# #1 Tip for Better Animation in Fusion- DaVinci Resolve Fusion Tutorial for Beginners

This is a very quick video about my number one tip for animating things in Fusion. And really, I guess in any program, but I'll show you specifically how to do it in Fusion.
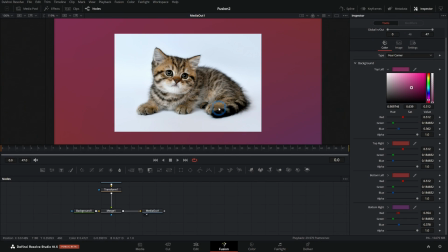[0:09]
The concept is important. So we have our very professional graphic here, and we're gonna have this cat picture kind of fly in and fly out.
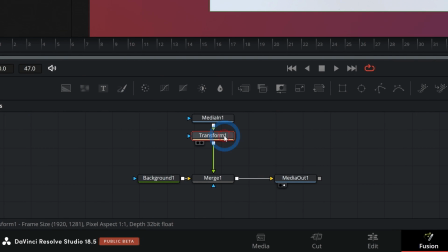[0:17]
I'm doing this with a transform node, and I'm gonna animate this transform.
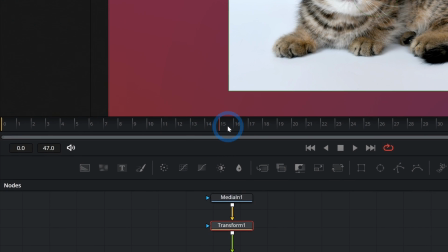[0:20]
I'll go to the point where I want the cat picture to be in frame, let's say frame 15 or so.
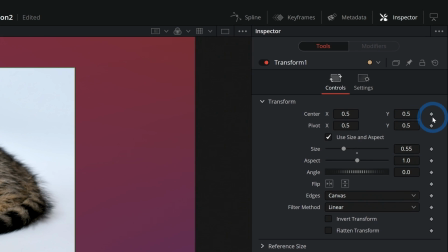[0:26]
And I'll go up here to the center and click on this little diamond, and that's gonna set a keyframe.
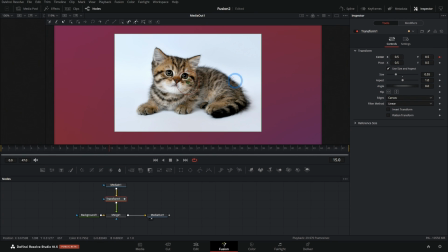[0:31]
So I'm telling Fusion that I want this cat picture to be right here at 15 frames. And I'll go back to frame 0, and let's kind of drag this off screen. So I'll just drag it in like this. Now it flies in like that. And then towards the end, we'll have this start here, and then we'll just have it fly out the other way like that.
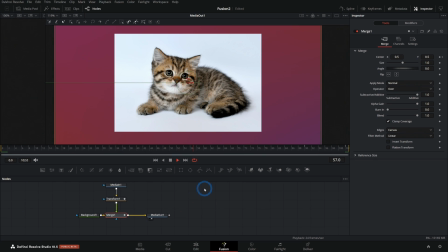[0:48]
So now we have it coming in. We look at the cat for a second, and then it flies out. So here's the tip.
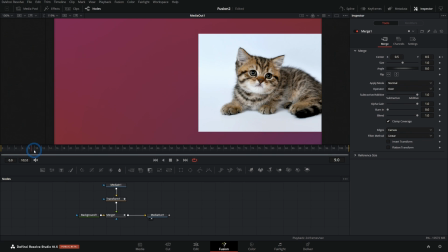[0:53]
When you have something animating in, you always want it to slow down and stop.
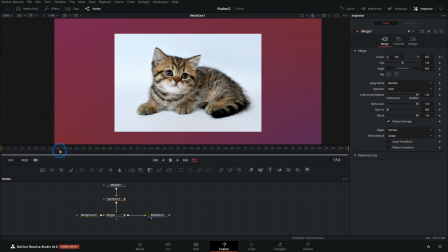[0:58]
You don't want it to just come in here and just instantly stop. It looks bad. This looks like a little kid animated it or something. I mean, also it's a picture of a cat, but even this picture of a cat, we can make look more professional if we just have this slow down before it stops.
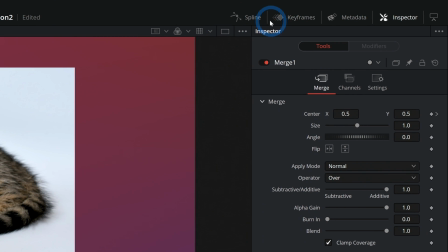[1:13]
The way to do that in Fusion is in the spline panel. In the upper right-hand corner, this left button that says spline, if we click that, that'll bring up our spline panel.
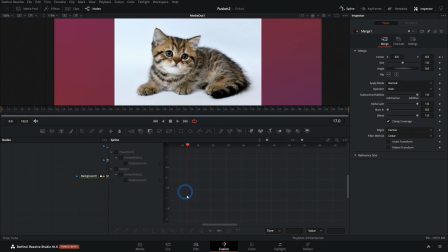[1:21]
This is a graph of the animation for anything that's animated in our comp.
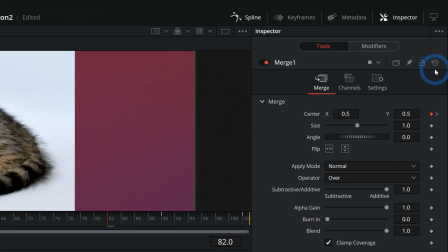[1:27]
I just realized half of this is on the merge and half of this is on transform. No big deal, I'll reset merge, and we're gonna animate this with our transform.
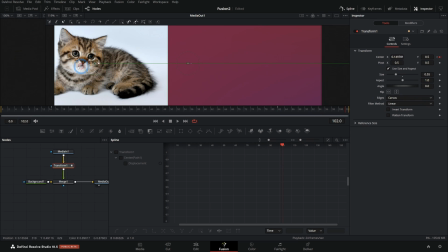[1:35]
Boop, there's a good cat.
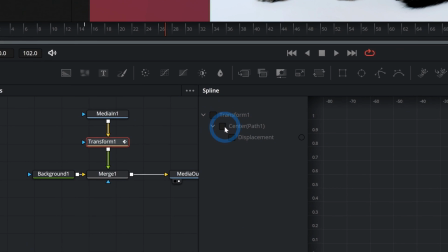[1:36]
Anyways, in the spline panel, it'll list anything that's animated, and if you click a checkbox, it will show you a graph of the animation.
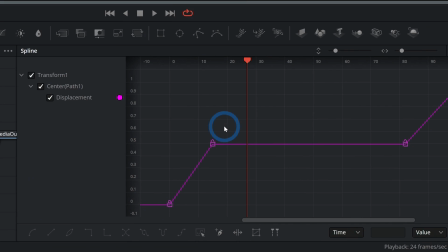[1:44]
All you have to do is pick the keyframes where you'll see your image on screen and select those,
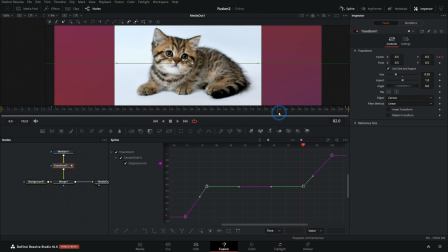[1:50]
which are gonna be this frame at frame 15 and this one here at frame 82. And what we need to do is smooth out these little handles.
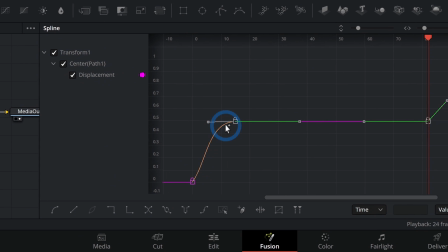[1:57]
So if I grab this handle and drag this out like this, we want a really smooth transition into this flat part and then a smooth transition out like that. One thing you can do is select both of these and just hit F on the keyboard, and that will flatten out those handles.
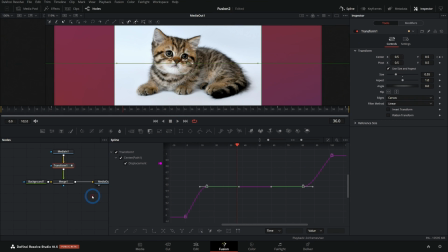[2:10]
And now look at this. This comes in, oh, it's so much better. Look at that, oh, nice. Comes in, it slows down before it stops. We can even slow this down a little more. If I grab this handle and just drag it out a little more, it'll fly in a little faster, but it'll slow down a little more gradually.
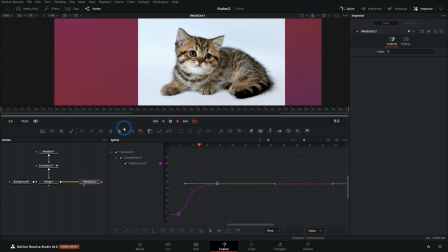[2:25]
Yeah, oh, look at that butter. That's nice. That's the big difference. This, even with the cat photo, it's like, oh yeah, this is intentional.
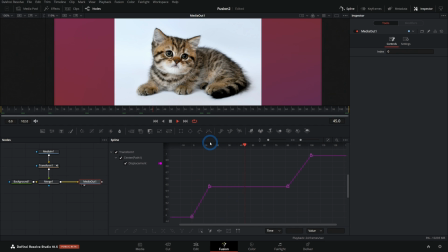[2:33]
But if they aren't smoothed out, oh, it just looks bad. Don't do this.
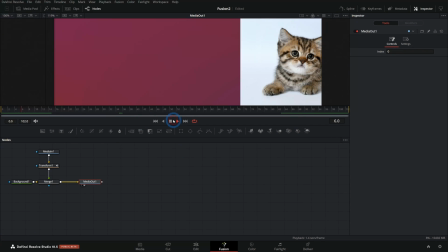[2:39]
Grab those keyframes, hit F, close the spline panel. Takes 2 seconds and it makes your animation so much nicer.
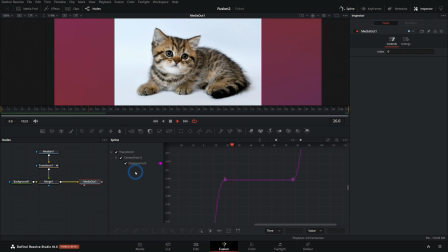[2:46]
Maybe I'll just even just push this out a little more, have that even more gradual, and oh, looks so good, so much better. So that's the tip, smooth out your keyframes and your animations will be so much better. My name's Casey, I help content creators learn how to use Fusion and make amazing things. I have a free video course, the Fusion Survival Guide, it's available in the description below. Make sure to check that out. All right, and I hope this was helpful for you. Just a nice little nugget, just a little wisdom nugget, a little business nugget.